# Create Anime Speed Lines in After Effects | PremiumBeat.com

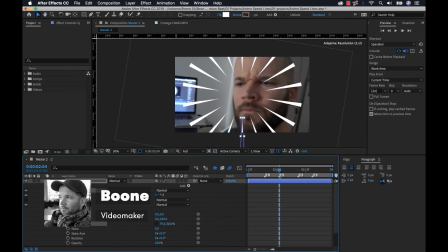[0:00]
Hey everyone, Boone here from PremiumBeat.com. So today I have a super fun tutorial for you. I'm going to show you how to create these anime-style speed lines inside of Adobe After Effects.
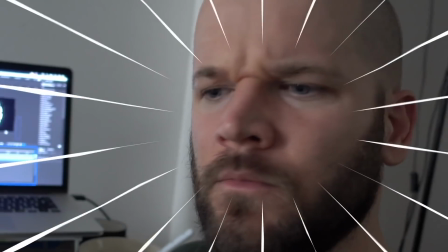[0:07]
So let's get started.
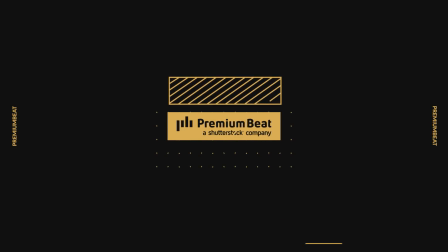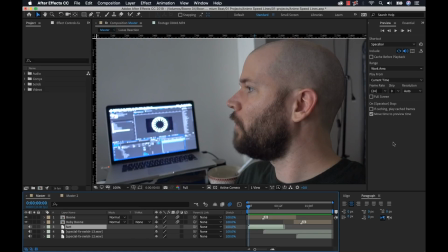[0:17]
Okay, so I'm inside of my Adobe After Effects project. Now let's take another look at the sequence with sound included. Okay, very, very short sequence, 1 second in length.
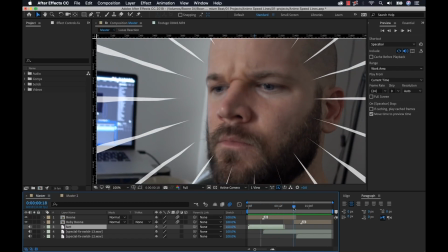[0:26]
We hear a fart noise, the man dramatically turns to look at the baby, and the baby dramatically turns back to look at the man, and we don't know who farted.
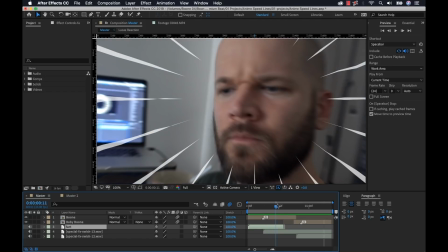[0:33]
But there's a lot going on here, there's a lot of action. So let's take a closer look here. We can see we have these graphical elements here.
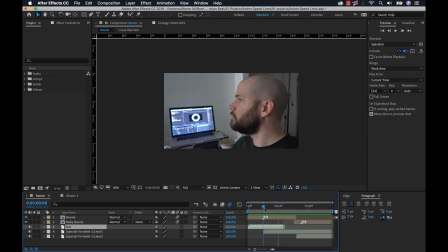[0:40]
These are called speed lines. Now what these are doing are two things in particular. They're helping add that movement to the scene. You can see that there's already this snap zoom in, and these lines animate in at the same time.
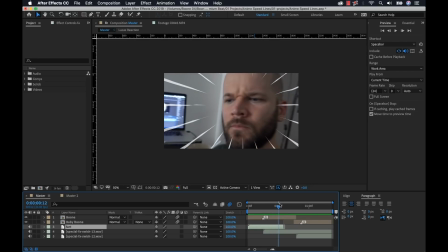[0:53]
So they're helping provide that visual movement to the shot. Also, they're drawing the attention to a specific part of the frame.
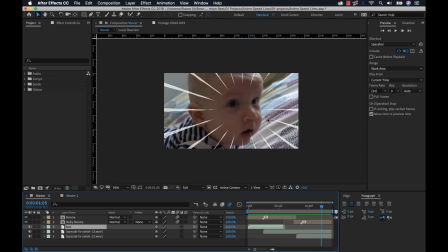[1:01]
You can see that when the shot is kind of complete at the end here, it's framing the baby's face. So we want to focus in on that reaction. So they not only show that movement, but they're framing a very particular part of the screen, and we're not focusing on any background elements.
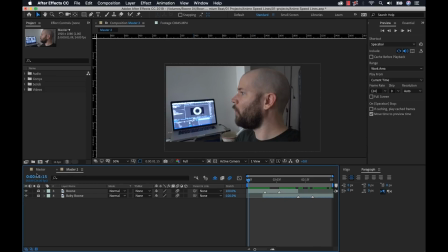[1:16]
Now let's take a closer look at how we can recreate these speed lines. So I have another composition here, and this is just the clean clips without the speed lines.
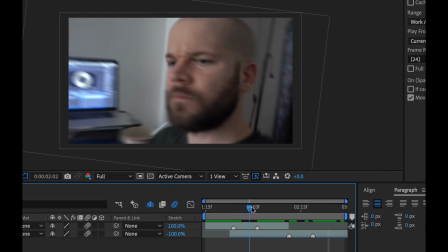[1:24]
And I have these markers here as a visual reference, and it's showing me where the animations are taking place, where these zooms are taking place.
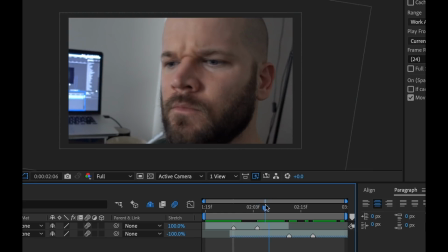[1:32]
These were shot in 4K, and they're being edited in a 2K sequence, which gives me the versatility to create these digital zooms. And what I want to do is I want to bring in these speed lines the same time these digital zooms are happening.
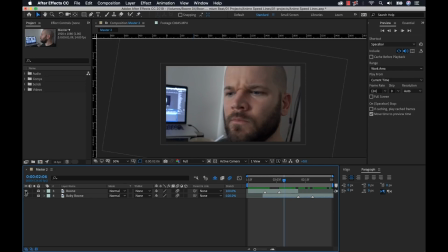[1:44]
So I'm going to go ahead, I lock these clips off, and now I want to turn these off, and we'll start to create our shapes.
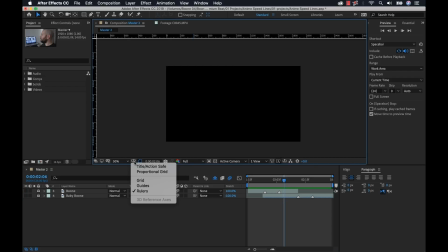[1:52]
So to do that, first I need some guides. So I'm going to turn on title and action safe. Then I'm going to turn on the guides. And now I'm going to bring in a guide here.
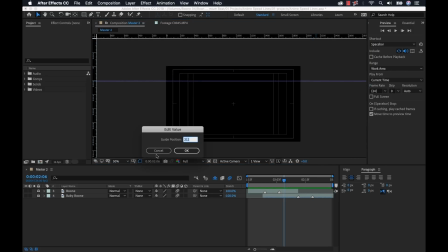[2:02]
And if I right click on it, I can select edit position. And I'll type in 540. That'll bring it right to the middle. I'm going to bring another one out here. Edit position and type in 960. Now this edit value is a relatively new feature, so if you don't have like the latest version of After Effects, I don't know if that's going to work for you.
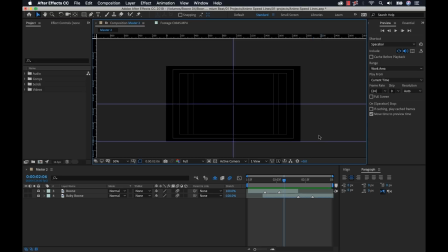[2:20]
I'm going to bring in another guide, put it at the bottom, and then I'm going to make sure that these guides are locked. Okay, now I can create my first shape line. So I'm going to go grab the pen tool,
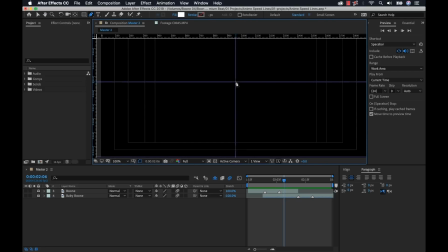[2:33]
and I'm going to zoom in, put a point on the middle, and I'm going to expand this so I can see what's going on.
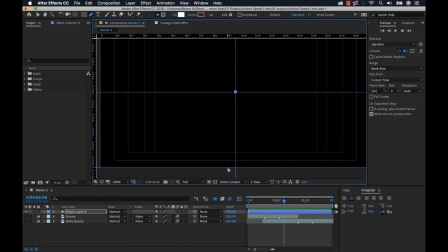[2:40]
And now we have a new shape layer that's created, and I'm going to add two other points here and close it off. Now the fill is set to white. I don't have a stroke. That's fine. I'm going to grab my selection tool and make sure that this is snapped to the middle.
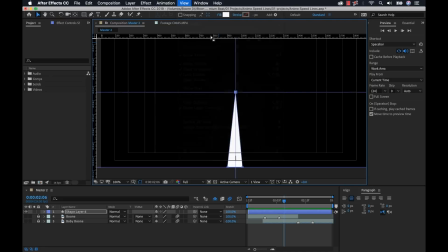[2:55]
If it's not snapping, you can go select snap to guides. And I'm going to kind of rough in these other two spots here. And don't worry about getting it perfect because you can edit these at a later time. And then I'm going to go rename these speed lines, because all the lines and all the circles are going to be on this one shape layer.
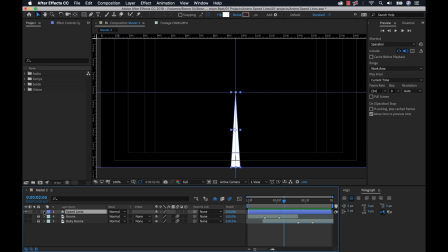[3:15]
Okay, now let's take a closer look at the shape. If I open up the shape layer, it's important to understand what's going on here.
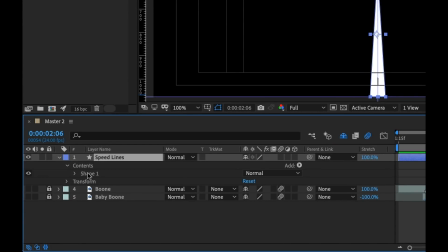[3:21]
We have contents, and then we have the shape element, which is our first line. Now, the shape element has its own transform properties, which are different from the transform properties of the actual shape layer. So when I reference this from now on, if I'm referencing the shape layer, I'm talking about the entire shape layer.
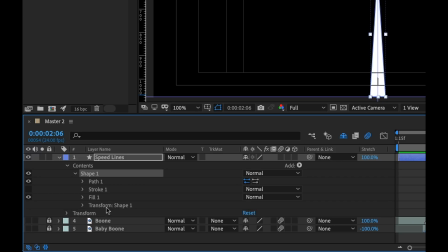[3:38]
If I'm referencing the shape element, I'm talking about this shape element and these transformation properties, which is very important to know.
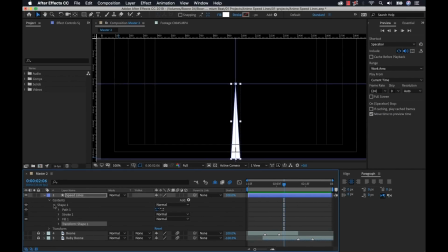[3:45]
So now what we want to do is we want to create multiple lines based off of this line.
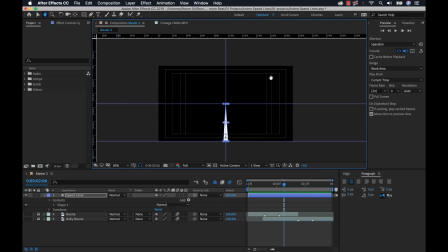[3:50]
So to do that, I'm going to zoom out. I'm going to add an animator called a repeater. So if you go over here to the right of the contents, you can see an add button. I'm going to click on that, and here we can find repeater.
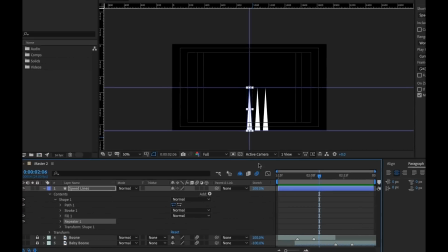[4:02]
I'm going to click on repeater, and now something's happening that I do not want to happen.